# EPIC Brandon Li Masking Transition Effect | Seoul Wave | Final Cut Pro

Hey guys, I'm Dylan and welcome to my channel. Brandon Lee is one of my favorite filmmakers out there right now. His storytelling is superb, his flow is unmatched, and his transitions are seamless. And if you're a filmmaker and you don't know who Brandon Lee is, what are you doing with your life?
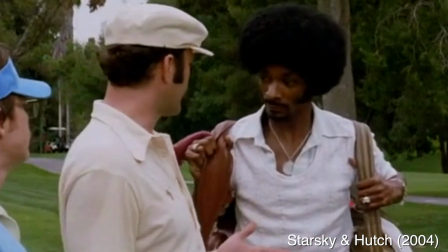What are we dating? Why are you standing so close to me? Excuse me.
Today we're going to be going over one of the transitions he uses in a lot of his films, but most recently in his newest film, Seoul Wave. And it looks like this. And here's our version that we'll create with an aerial stock footage shot and my apartment building.
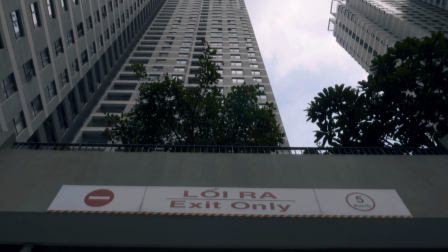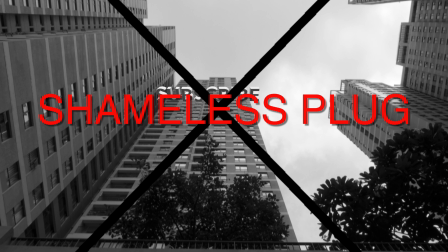Shameless plug.
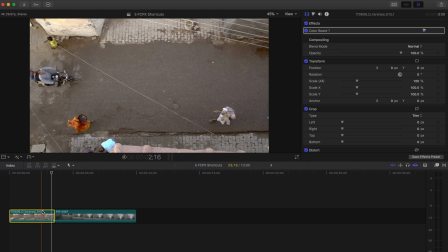So you want to find two shots that match pretty well, and these don't match that well, but they will do.
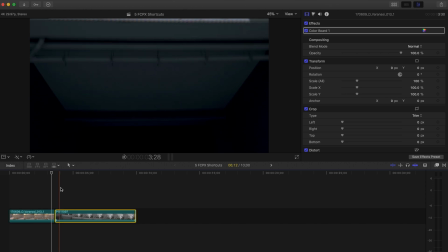So basically think of it as you have two layers,
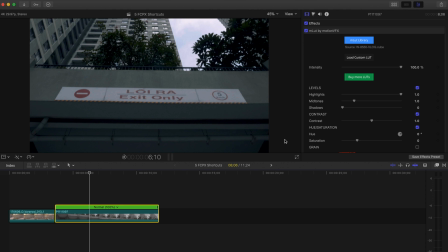and you want to find a line that can be the edge of the layer that will be coming over everything.
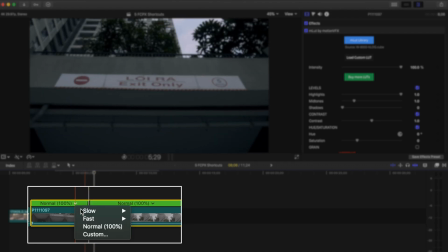And this clip is actually a little slow, so I'm going to press Shift B to make this beginning part faster so that it comes over that bottom clip a little bit quicker.
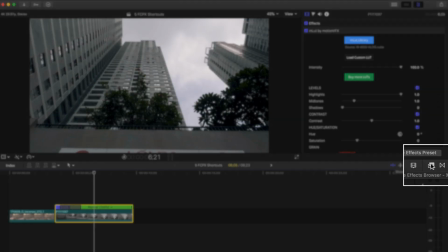And the next thing I'm going to do is go to the Effects tab and bring a Draw Mask over to that top clip.
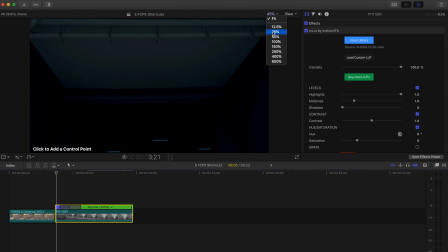From here I will start masking out the building so that when I put this layer, this top layer,
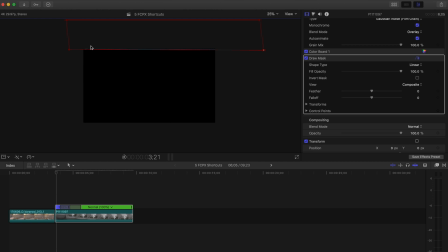over the street layer, it will show the street layer in this black part right here. Next, we're going to go to original so we can see the actual clip while we're adjusting these key points.
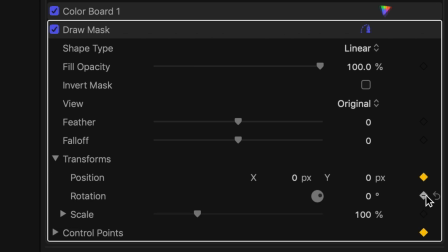And you want to make sure you hit all of these transform and control points as well, so those key points stay in the spots that you place them.
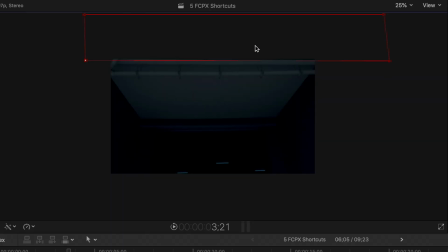And from here, you'll just mask all the way down on that line that you decided to mask on.
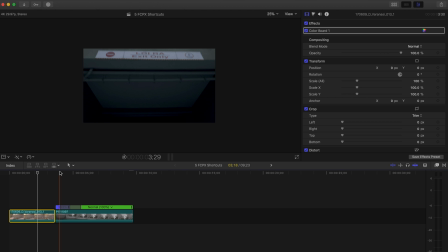So just tweak it and make sure it lines up as evenly as possible. Now here's what's going to make the shot stand out more than just a normal masking shot.
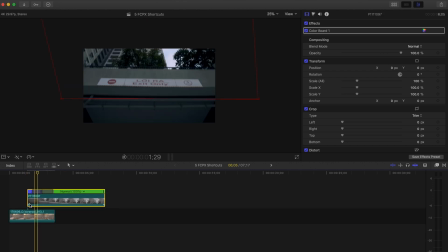We basically want both clips to be following in the same direction once they pass over each other.
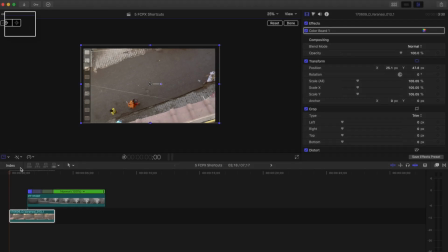So I'm going to press transform, and with this bottom clip clicked, I'm going to start moving it down so it looks like the camera is moving down.
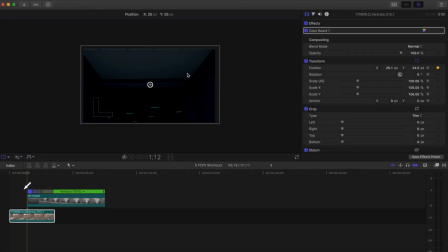Once it gets to the beginning part of the top masking clip, I'm going to drag it down. Go to the point where the line is almost out of the screen that we masked, and I will drag this one down more,
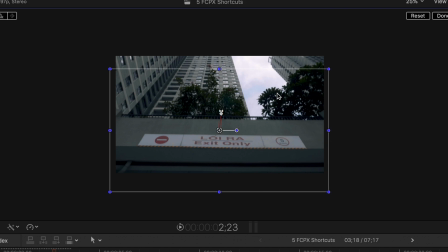and that should be good.
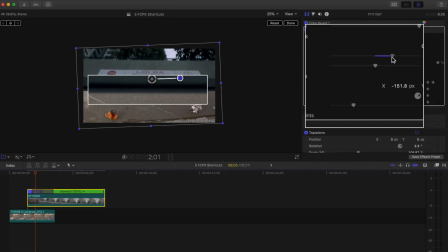The next thing we're going to do, because this line is really harsh, is go over to the Effects tab and feather that edge a little bit, and also play with the fall off.
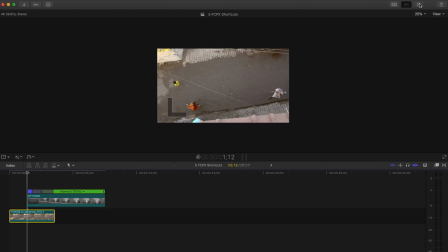The last thing we're going to do is change the opacity on this bottom shot so that it fades out when the masked shot comes over it.
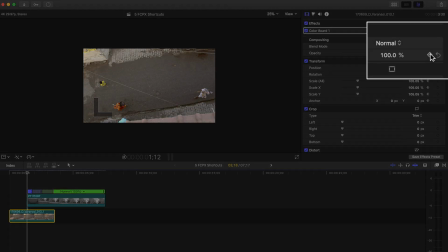So we're going to go to the Effects window and go to the Opacity slider, hit the keyframe, make sure you're at the beginning of that top shot,
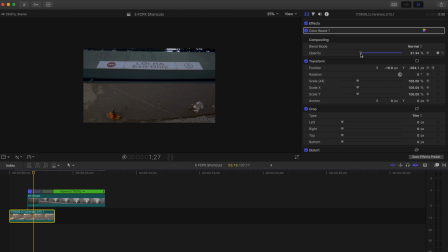and you're basically just going to adjust the opacity slider as you move down the clip, and you just want to make it look good. And I'm also going to bring down that shot a little bit more.
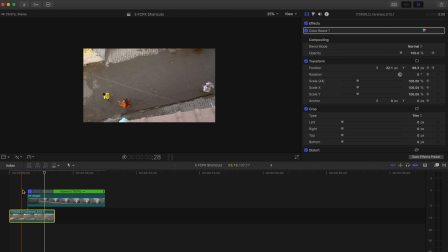It seems to be not sliding enough with the top shot. The last thing I'm going to show you is really a stylized choice.
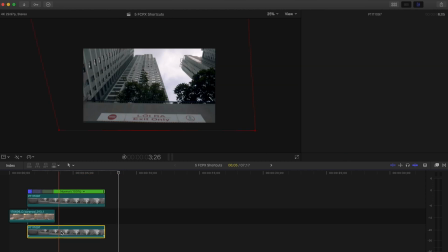You can copy the top clip, put it below that middle clip that's fading out,
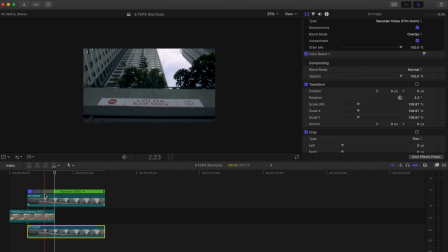and take off the draw mask so that when you look back at the shot, it fades out nicely because you had changed the opacity of that middle shot.
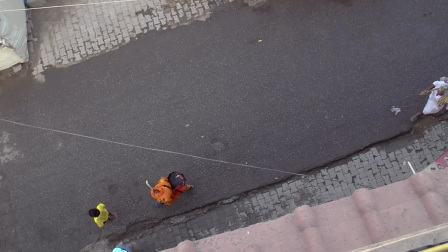Last thing you're gonna do is add some sound effects and you're done. If this video helped you out, guys, let me know how in the comments below.
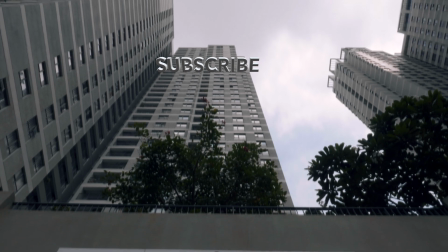Make sure to press the like button and subscribe.